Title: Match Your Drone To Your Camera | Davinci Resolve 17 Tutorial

What is up? I'm Marcel and welcome back to The Modern Filmmaker. In this Davinci Resolve tutorial, we're going to look at how to match your drone footage to any cinema camera or DSLR.
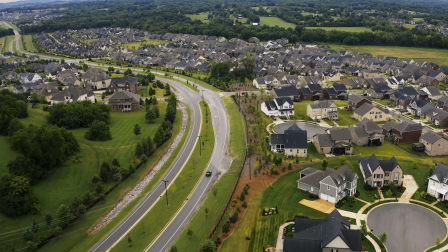So most of the time I shoot with the Pocket 6K or even the 12K, but sometimes we also shoot with a drone.
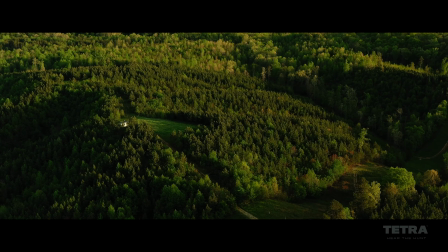[0:29]
And while the drone footage usually ends up making up a small percentage of the actual video, it's very important that the drone footage ends up matching the footage that we're getting from the ground. And today I wanted to go over a few techniques that'll not only make your drone shots more cinematic, but will really help you match just about any camera to another camera.
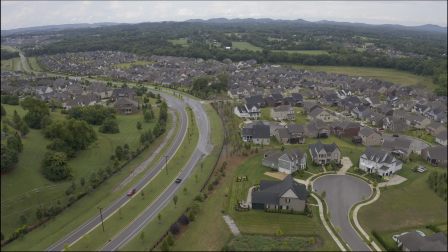[0:45]
So this is the clip that we're going to be working with today, and I'll go ahead and leave a link to this clip and a few others in the description that you guys can download for free and just follow along and experiment.
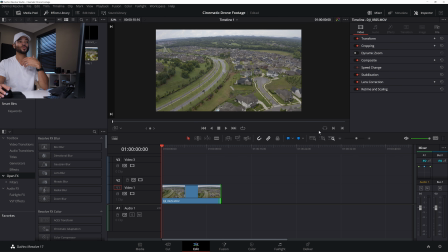[0:54]
But one thing that I usually do is, if this was a short film or an episodic series or something like that,
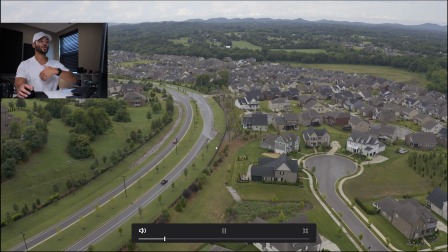[0:59]
this shot would be an establishing shot to show where we are and who we're concentrating on.
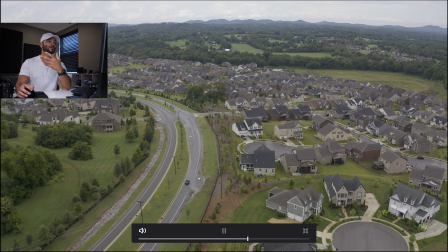[1:05]
But right now, all it really shows is where we are. One thing the drone does is follow this car,
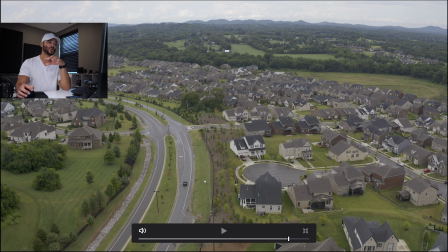[1:09]
but I want the viewer to actually know that this is the car and this person that the story is about is in the car, and we need to follow that car.
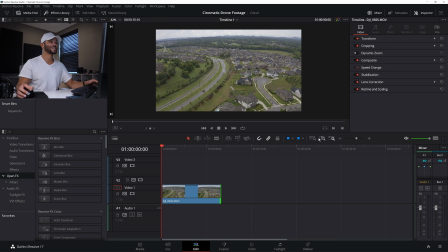[1:18]
So one thing I like to do with drone shots is add a little bit more movement with dynamic zoom. So if I go here to the edit tab, click on the clip, and then in the dynamic zoom, I can turn this on. And then by default, it'll be set up to do a slow pull out.
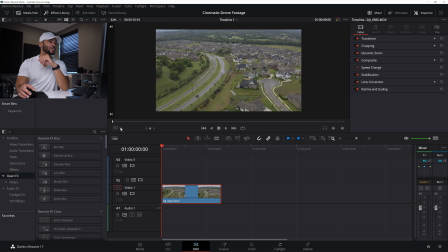[1:31]
And if I go over here to this drop down menu in the bottom left of the preview window, I can click this down and it'll give us a bunch of options, one of them being dynamic zoom. And if I click that and turn this on, we can see that the motion right now is to start in this green element and then to pull back to this red square back here.
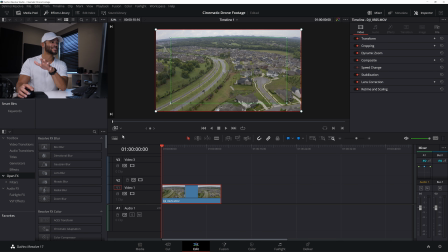[1:50]
And this is actually a pretty popular trick. If I go ahead and play this back just as it is right now, it is actually a trick you've seen before. So this is the drone pushing forward, but we're doing a post zoom backwards, which gives us really cool warp effect. And you guys can use that in a lot of really cool ways. That's not what we're doing today, but that is a little pro tip.
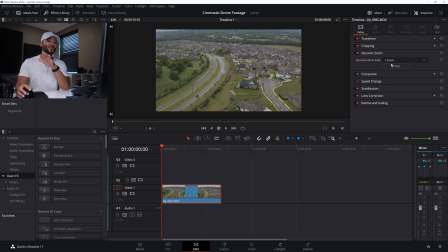[2:09]
The dynamic zoom can be used for a lot of cool things, especially with push and pull motions, or to go against a push and pull motion to create some cool distortion in the perspective. So from here, we're actually going to swap this. So if I turn this back on, and then if I click the swap button in dynamic zoom, you'll see now the green's on the outside, the red's on the inside.
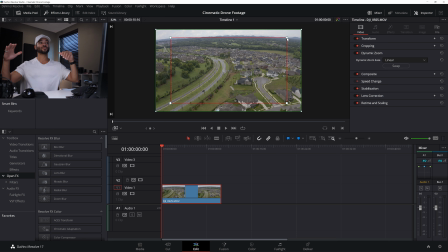[2:28]
This just lets us know that we're actually starting from the outside and we'll be pushing in. So from here, all I need to do is click on this red square and then move this down to more where it's in the center with my car. If I go back here to the last frame, this will kind of put this towards the center of where the car is.
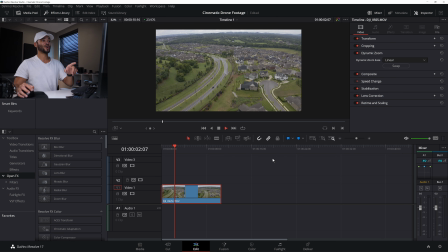[2:47]
Now, if we play this back, it pushes in on the car, which kind of just pulls the story along. It's not just a great visual, but it also says like, hey, we're focusing on this car that's driving down the road and we're seeing where this person's going or what they're doing next.
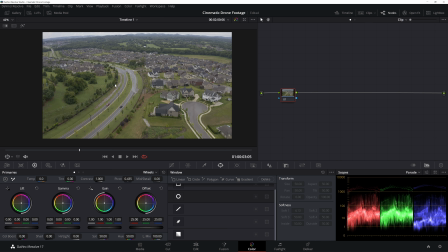[3:01]
And then from here, we can go into the color tab and really make some magic happen. So from here, I'm going to hit Alt-S and make one more new node. And this is going to be where our color space transform is. And this tool you can use to almost turn any other camera to another camera.
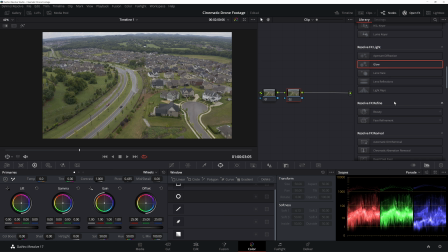[3:15]
So if I click on the open effects and come down here to the color space, transform, wherever it is, I think it's actually at the top, boom. I can pull this in. And now you'll see a few options. Here at the top, it'll say input color space. And it's just asking me, what's the color space that your footage was shot in?
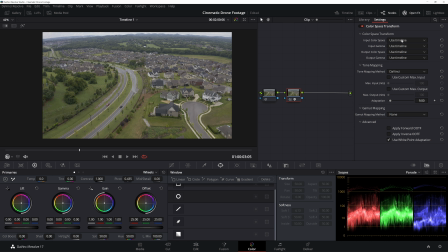[3:33]
As Davinci Resolve, or as this tool, the color space transform, it's saying, before I can turn this in to the kind of footage you want it to be, I need to know what kind of footage it is. And I need to know the color space and the gamma. And that would be the contrast information and the color information. And so if I come up here to the input color space, I can click the drop down menu and then come down here to the DJI D gamut,
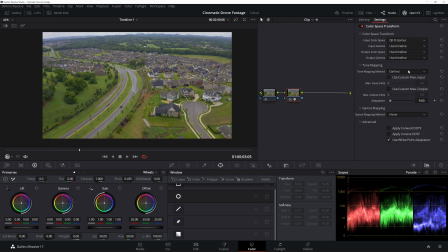[3:52]
because I was shooting with the Mavic 2 Pro and it was in D-Log. Shooting in log is the best way to really make this work.